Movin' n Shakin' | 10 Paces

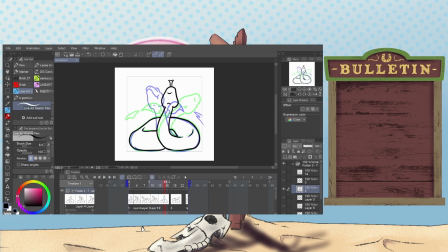(33:44)
could meet in the middle here at 2, up 3, oh well, not even, okay.
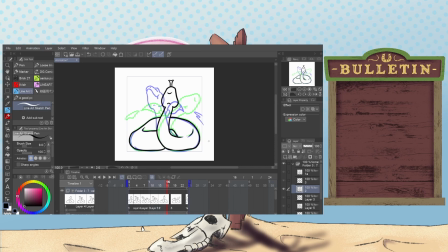You said? That jaw sits about here.
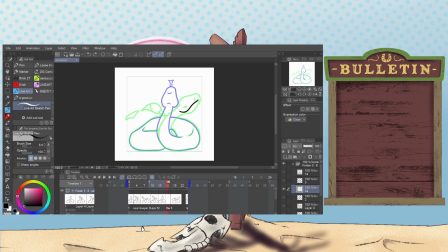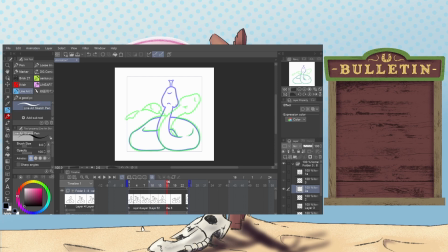(34:36)
Start with the neck. That seems easier. Ooh, we got some Bossa Nova vibes going on. I'm a big fan of Bossa Nova.
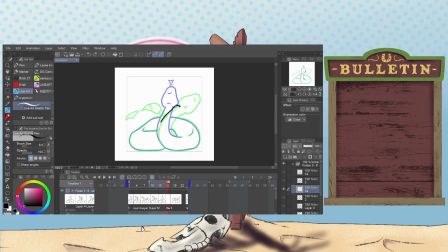(34:59)
My favorite parts of Final Fantasy 15 was just hanging out at that beach resort and listening to some Bossa Nova vibes while they served me good food.
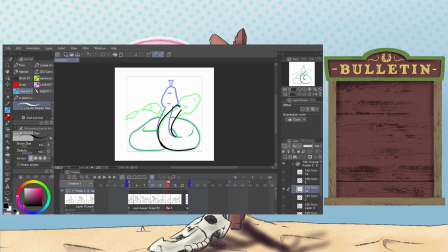Specifically, I love some, like, piano bossa nova like this. Arcue really makes sense, but
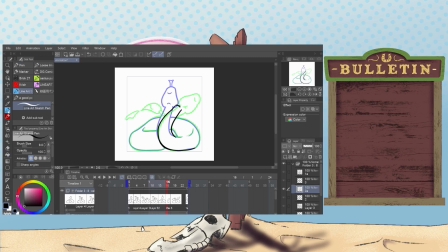(35:37)
I call that some rubber banding. In order to sell that, we're gonna have that head kind of whip.
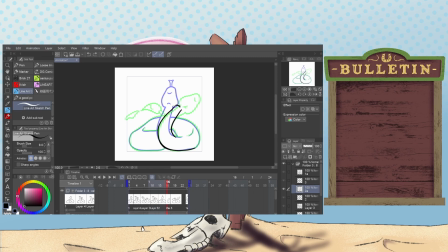Create some goofy points of motion here.
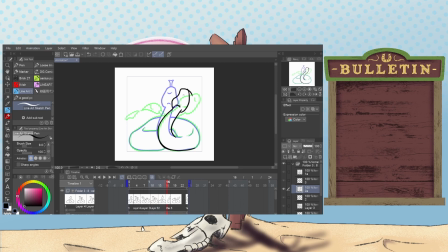(36:12)
I just want the furthest points out to kind of lag behind, because that's how rotational velocity works.
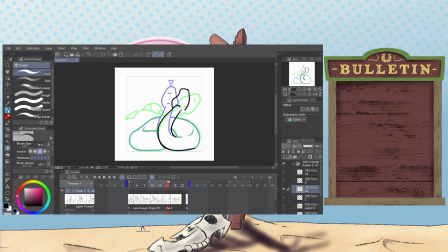And this is where the blood actually is, so the tongue's going to be going in here.
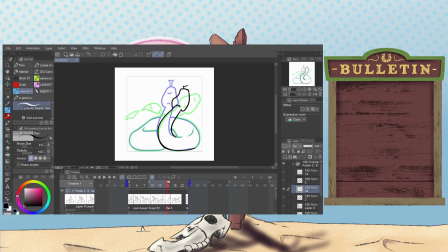What classes are you taking, Bat?
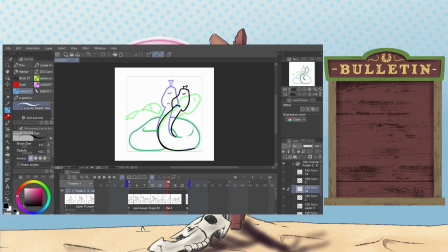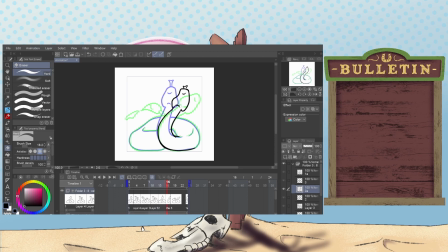Extra here. Hopefully it all comes out in the wash. It's a little wiggle room with animation.
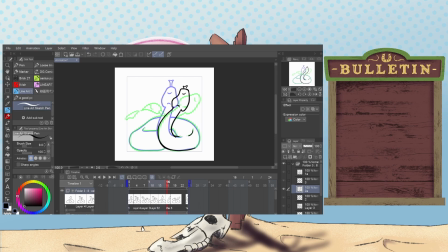(37:24)
And boy do I like to get sloppy with my art. Got grit to it.